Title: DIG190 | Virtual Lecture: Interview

Hey everyone, now that we've completed the montage project, it's time to throw the production side of things into the mix. And we're going to be doing that with our second major project of the semester, the interview. We'll be learning how to set up and utilize one or more cameras, audio equipment, and lighting in order to capture a professional interview that both looks and sounds top-notch. And by the time we're done with this project, you'll understand the structural, creative, technical, and interpersonal aspects of how to put together an amazing interview. Now, there are many components and practical considerations that go into capturing a professional interview. From camera positioning, to lens choice, to mic placement, the lighting scheme, the comfort level of the person being interviewed, your interviewee or subject, all of these aspects are critical to achieving a professional level end result. So let's jump into the lecture and get started learning about all of this and more.
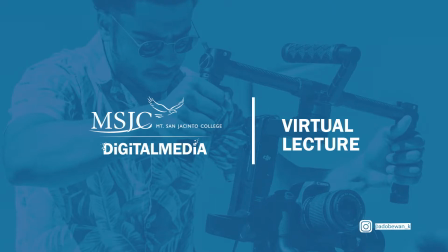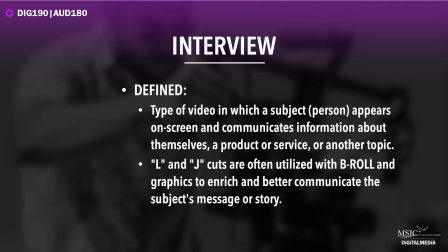0:59 So what exactly is an interview? Well, it's a type of video in which a person, generally known as the subject or interviewee, appears on screen and communicates information about themselves, a product or service, or another topic. And quite often, LNJ cuts are used with B-roll, graphics,
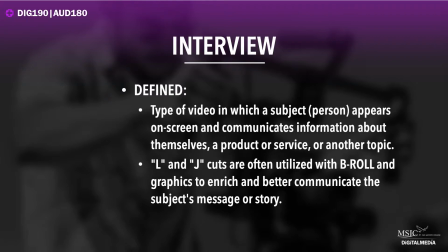1:18 photos, and still images to enrich and better communicate the subject's message or story.
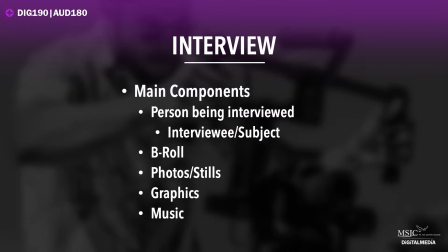1:24 Now, there are several main components to an interview. Of course, the person being interviewed, as I said, known as the interviewee or interview subject. B-roll, which is video that accompanies the interview subject and helps to communicate what they're talking about to the viewer. Photos and still images are also used in the same way.
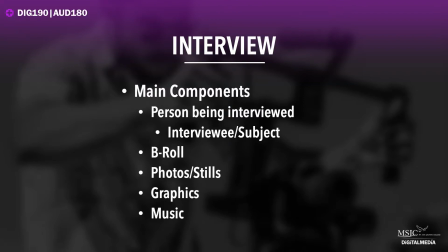1:45 And then graphics are often utilized to identify the person so that the viewer knows their name and perhaps a title or position that they hold. And graphics can also help to explain what the interview subject may be talking about. If it's something that's complicated, complex, graphics can help to simplify that for the viewer.
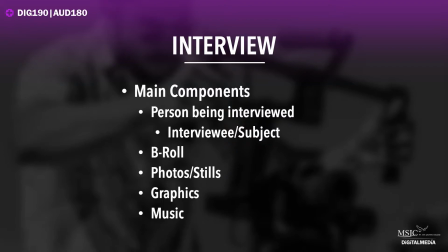2:03 And then music can help to set the tone, vibe, and energy of an interview piece. So let's look a little further into some of these components and kind of break them down. The person being interviewed, the interview subject.
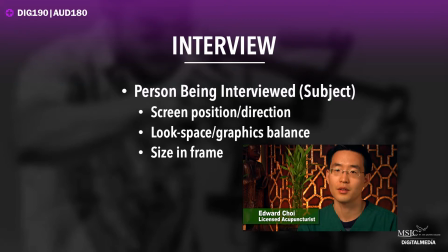2:16 It's very important in production and post-production to consider the position of this person on screen and the direction that they're facing. Now you can see in the example here, my acupuncturist, Ed Choi, wonderful man by the way, helped me a lot.
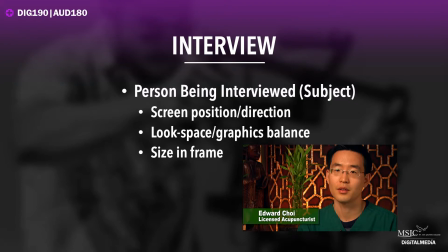2:32 He's positioned in the frame so that he's off center. He's in the right third of the frame. And then you'll also notice that he's not looking directly at the camera. He's looking next to it. In fact, he's looking at me. I'm actually sitting next to the camera interviewing him.
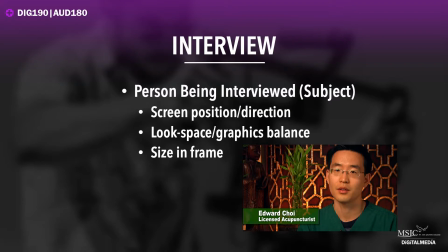2:48 Now in subsequent videos, as we move through this project, we're going to get a lot further into how and why you do this. But for now, I just want you to know that most of the time in professional interview situations, you're going to have your interview subject placed off center and they will not be talking directly to the camera.
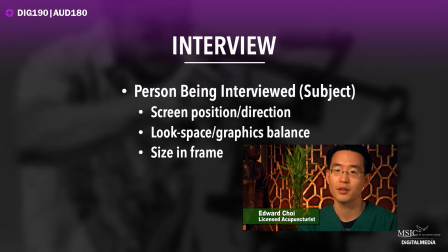3:05 Now because Ed is placed off center, he has what's called look space, also known as nose room. This is the approximately 2/3 of the left side of the frame where I've got a plant and a statue that Ed is actually sort of looking toward.
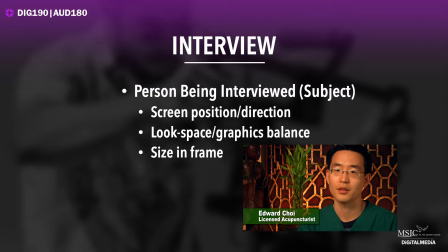3:20 And this negative space in the frame not only helps the composition of the shot when it comes to the subject themselves, but it also serves a practical purpose. It provides room for the lower third ID. You can see I've got his name and his title there.
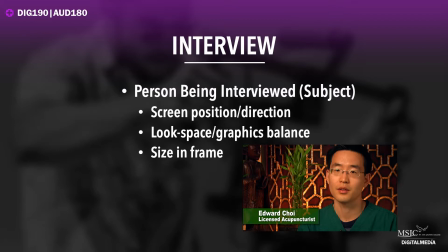3:35 So this type of graphic, the lower third, is called that because it's usually in the lower third of the frame. And because Ed is placed off center, there's a nice balance that's achieved between the graphic and the interview subject. And then finally, we need to consider the size of the subject in the frame.
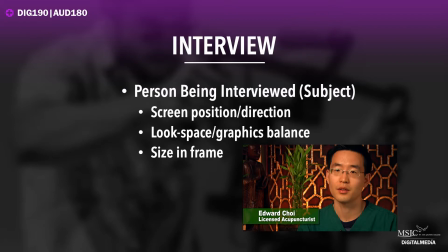3:52 You can see that Ed takes up a good portion, about 1/3 of the screen, and he's prominently featured. It's very important that your interview subject be the focus of attention, and giving them an appropriate size in the frame is a great way to do that.